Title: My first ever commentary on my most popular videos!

All right, we're going to go naked in the shower. well, we're going to watch, never get naked in your shower. It's a lot of words, so I abbreviate it. Thank you for that super chat, Mother June and Grimneck. Thank you, guys. You guys are awesome. Okay, let's see. Watch party mode.
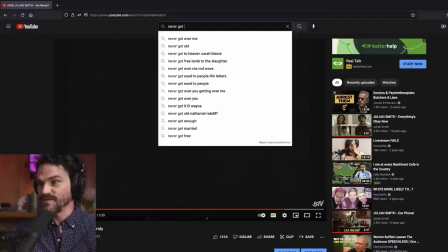1512s
Never get naked. Let's see how long it takes never get naked to come up. Never get naked. It doesn't even come up. Oh, it's I'll never get naked.
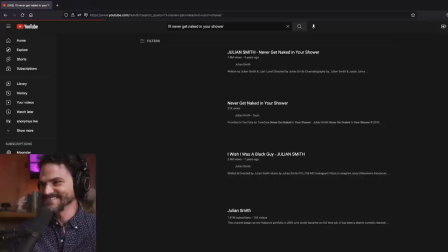1525s
Oh, they don't like it. I'll never get naked in your... They don't like it. They don't like the title.
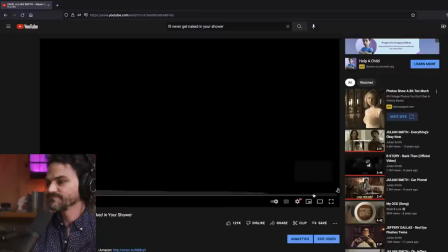1531s
All right. Maybe I've been shadow banned. Alma, it's Alma.
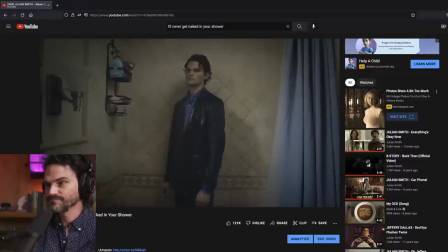Okay, so one complaint I have about this video, right out of the gate, is this opening shot and all of these wide shots.
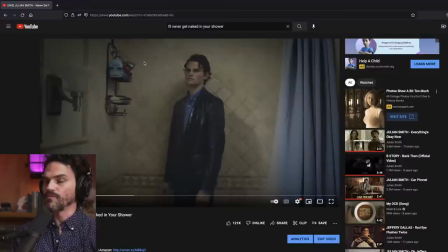1551s
I had to make this video in a hurry. This was during a season where I was actually making a lot of stuff, and so there was actually a relatively decent-sized team that I had working to produce videos regularly at this time.
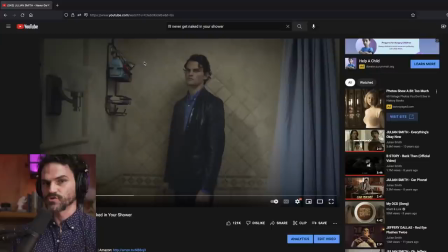1568s
And so we were on a schedule and had to kind of hustle a little bit. One thing that I wished I had done differently, I wished I had lit up this water so that you can actually see it, because you can't see that this water's on.
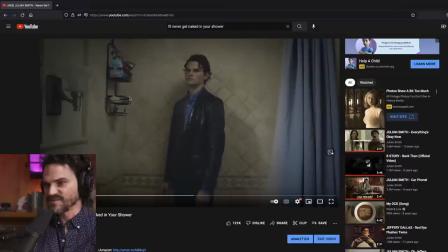1581s
You can only see it bouncing off my chest, and it's enough, it works, but like this water really should be lit up, and that's something that every time this video comes up, I can't stand looking at this shot.
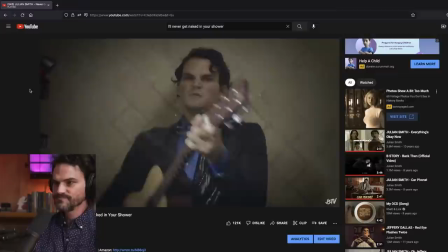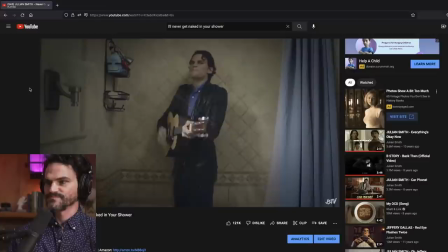This guitar is actually a $200 guitar I got from Target.
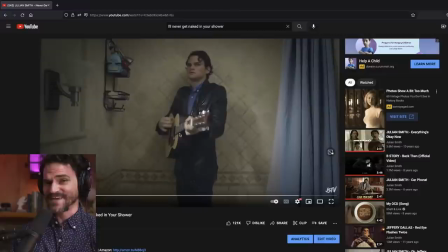1615s
It was one of those cheapo beginner guitars. I think it's called First Act. And to this guitar's credit, my kids still have it, and it sounds pretty dang good even after being drenched in a shower for 2 hours or however long I was in here.
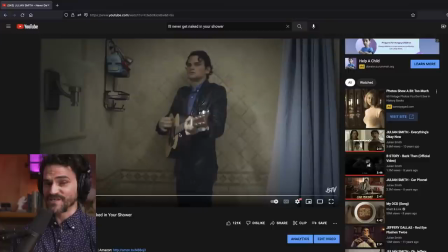1630s
I thought this guitar was just going to get thrown away after we made the video. But to this day, this thing sounds pretty dang good, especially for a $200 guitar. So very impressive. And then I'll also say that this video was originally, this is another one that sat in an ideas folder for a long time before I actually made it.
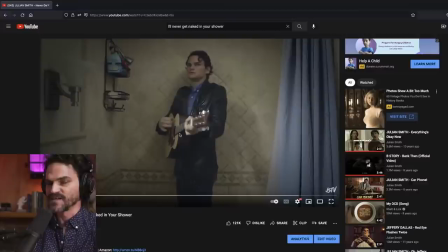1649s
And originally, this was going to be like a boy band kind of presentation, like a One Direction or NSYNC for all you, NSYNC for all you Gen Zers. They're a popular... A very old, popular... I'm kidding, guys. It was going to be like this ridiculous, flamboyant
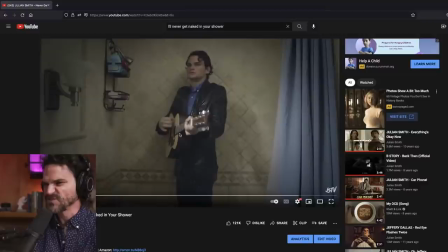1668s
joke about never getting naked in the shower, but it was going to be very flamboyant. And I thought this idea... We landed on this angle on the joke because I thought it was just... There was something a little bit creepier about like I'm in this bathroom. I've clearly brought my friend into the bathroom to listen to a song I've written about
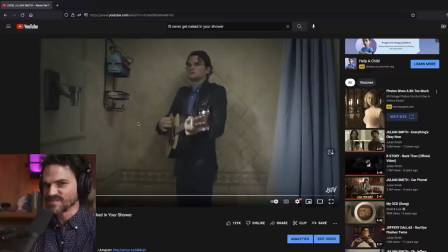1689s
nude being decent and not nude in the shower. So I thought there was something a little more absurd about this idea. That's why we steered away from the boy band idea.
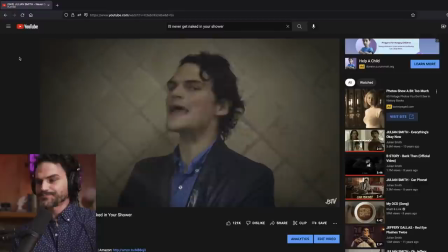1701s I'd only get naked in my shower behind closed doors, but I'll never get naked in yours.
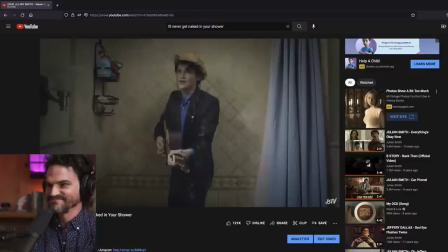1710s As long as I'm a guest in your home, I declare this an anti-awkward zone.
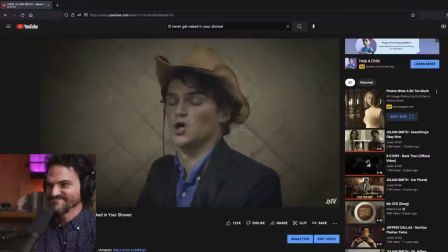1719s And there ain't no need for privacy, ain't no private parts, you see.
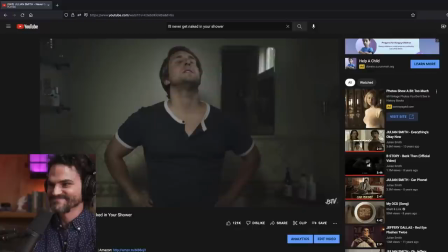1725s This way we don't have to be alone. Huh? I'll never get naked in your shower.